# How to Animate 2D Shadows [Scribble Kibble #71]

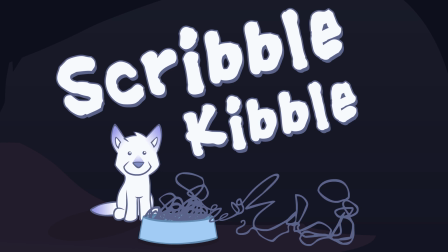This tutorial shows different types of 2D shadows and how to animate them. It does not teach how to know where a shadow should be.
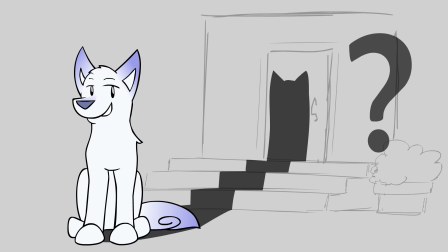For that, look up tutorials on light and shadow in 2D art.
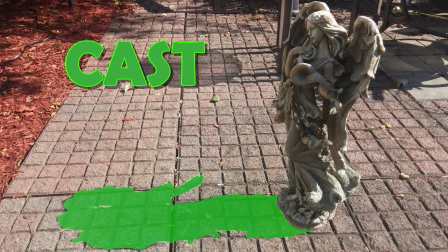Before we start, you need to know that a cast shadow is the shadow that comes off of an object,
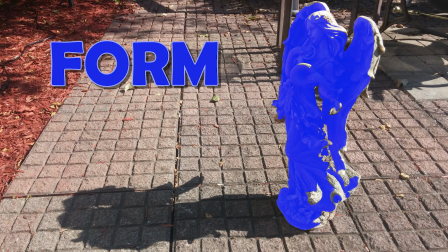and a form shadow is the shadow on the object itself. Let's start with animating cast shadows.
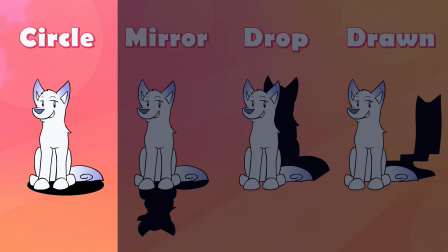The easiest cast shadow to animate is a circle underneath your character.
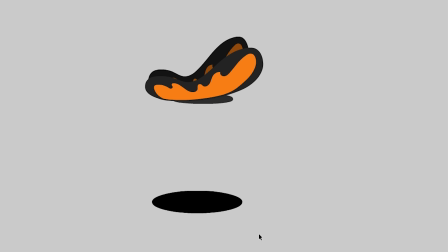Make a black circle, set the opacity to about 15%, and make it follow your character. Some animators use hard edge circles, others use faded circles. It's a style choice. If you want to be super fancy, you can animate the shadow size to match what the character is doing.
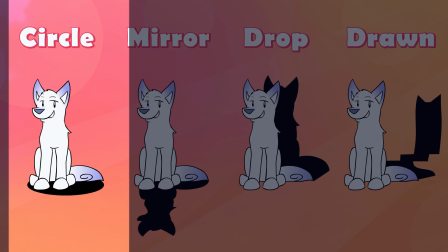The next type of cast shadow is a mirror of your character.
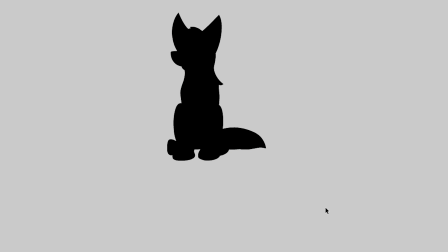Copy your character, turn it into a silhouette, set the opacity, flip, and position underneath your character.
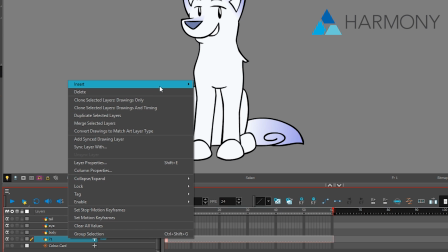If you have Toon Boom, you simply set your layer to be a shadow.
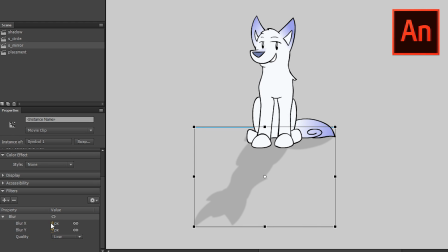Due to the amount of detail in a mirror shadow, you may want to blur the edges with a filter to make it more believable.
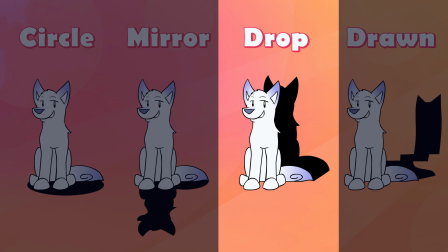The next cast shadow is a drop shadow. Most art programs have a drop shadow effect.
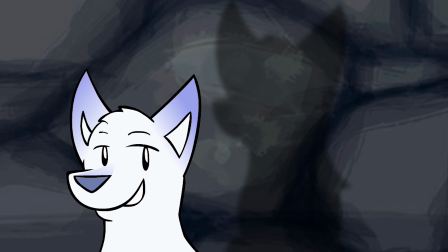A drop shadow is a good choice if your character is near a wall and you can't see their feet.
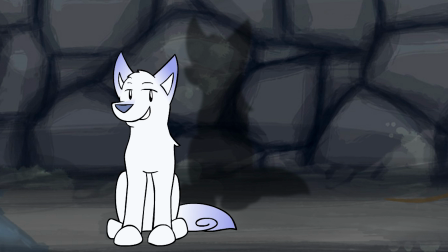If you can see the whole character, there needs to be a connection between the drop shadow and the character because this doesn't make any sense.
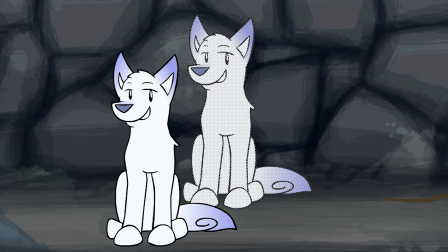You can manually make a correct shadow, copy the character to create the base shadow, then draw in the connection.
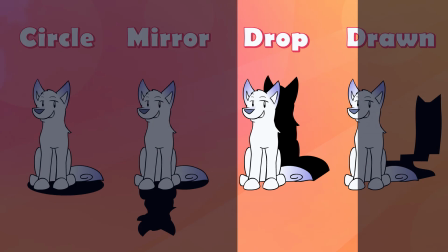And at this point, you're getting into the last shadow type, which is pure animated cast shadow, where you draw the shadows by hand.
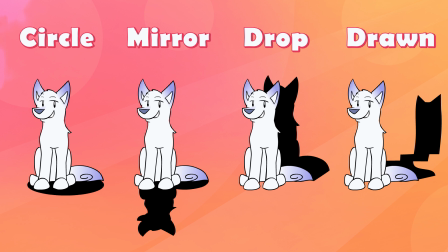Because shadows are mirrors of objects, most of the time you can get away with copied and flipped images,
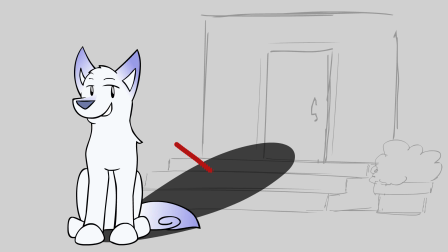but if you have a cast shadow over complex surfaces, you have to draw and animate it by hand.
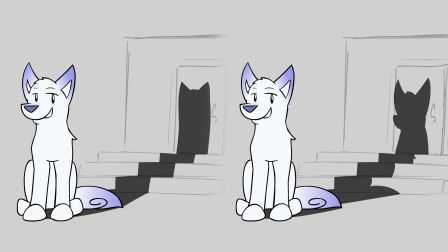If you have to animate a shadow by hand, stick to simple shapes, and you'll save yourself a lot of time.
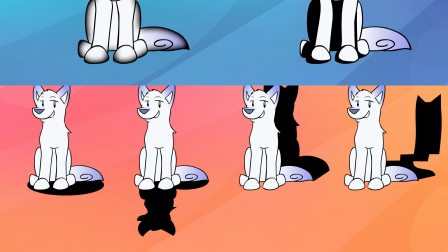That's it for animating cast shadows. Form shadows are another matter entirely.
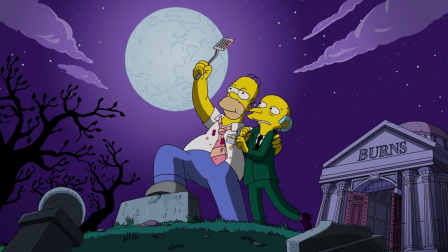Most animations avoid form shadows except for nighttime scenes, scenes that have dramatic effect, and close-ups.
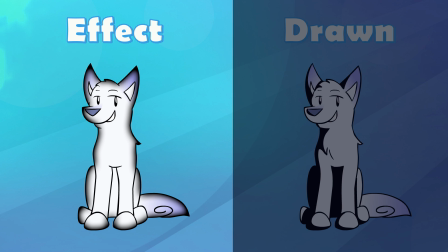The easiest way to add a form shadow is with an effect. For example, every program has inner glow.
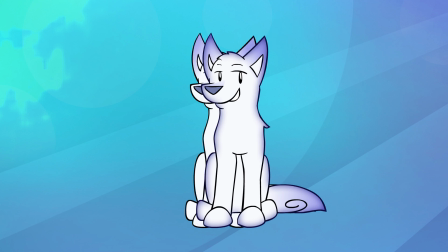And depending on what program you have, you'll have different effects to experiment with. One of my favorites in After Effects and Photoshop is Satin, since it allows you to change the angle of the light and give the cheap shadow a bit more nuance than inner glow.
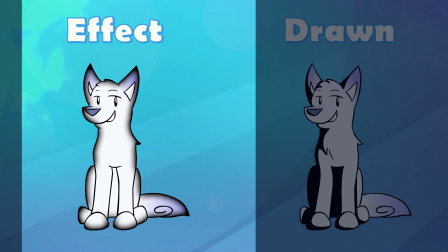Unfortunately, other than effects, the only way to get form shadows is to draw them.
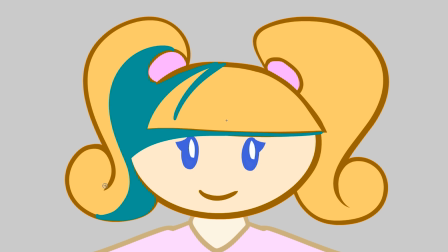If you're working with animation puppets, form shadows aren't as bad because you can draw them on the puppet pieces.
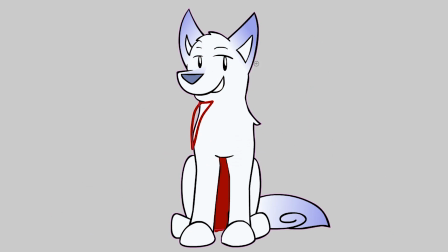That also works for highlights. For frame-by-frame animators not using effects, you have to draw form shadows by hand every image.
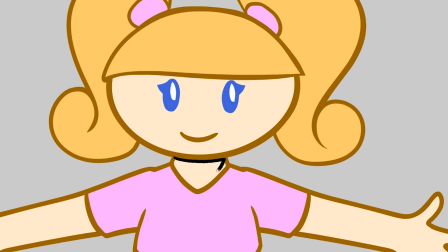If you're a beginner with lighting, stay very simple, perhaps only a shadow under the chin to start,
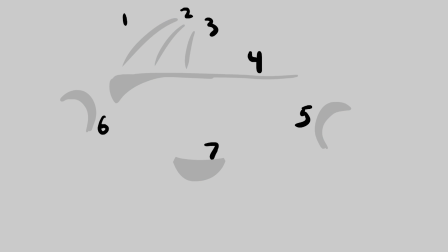because the more shadows you add, the more you have to keep track of. If you are animating form shadows that cover a whole section of a character,
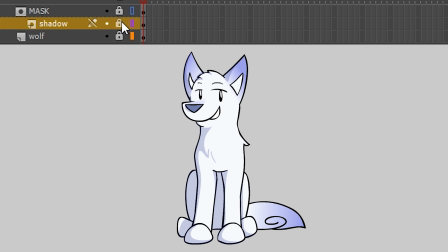a separate shadow layer masked to the character art is the best way to manage those shadows. That way you don't need to worry about coloring inside the lines.
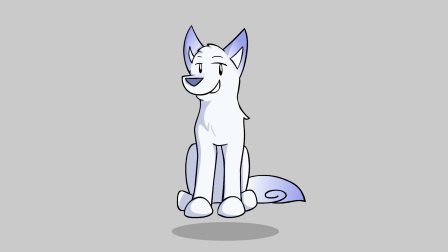Unlike cast shadows that can be non-specific circles, form shadows should accent the 3D shape of the character.
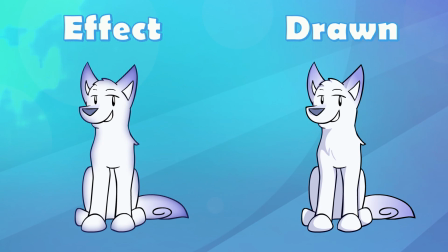For beginning animators, it's going to take a lot of drawing before form shadow placement makes sense and you know where to put them to accent your characters the best.
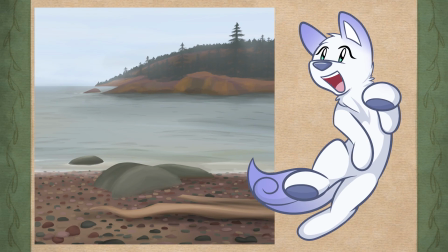If you're struggling with shadows, make tons of 2D still art, study shadows in life,
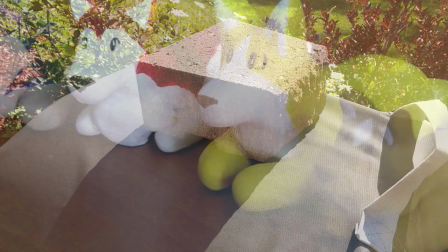and I highly recommend this last one, try to sculpt your characters, even if it's rough shapes with Play-Doh.
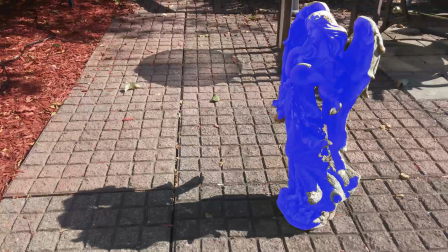You'll get better at form shadows when you start to understand a 2D piece of art is actually 3D, and you can imagine what things would look like in 3 dimensions.
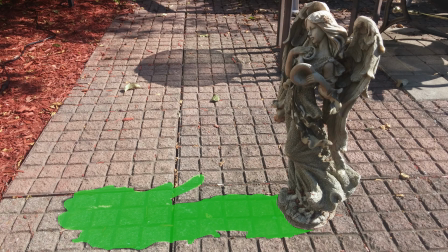You'll get better at cast shadows as you learn more about lighting and light sources, and that also helps with form shadows too.
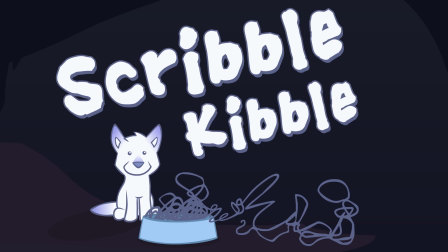That's all for this shadow tutorial. For more animation tutorials, click the link below.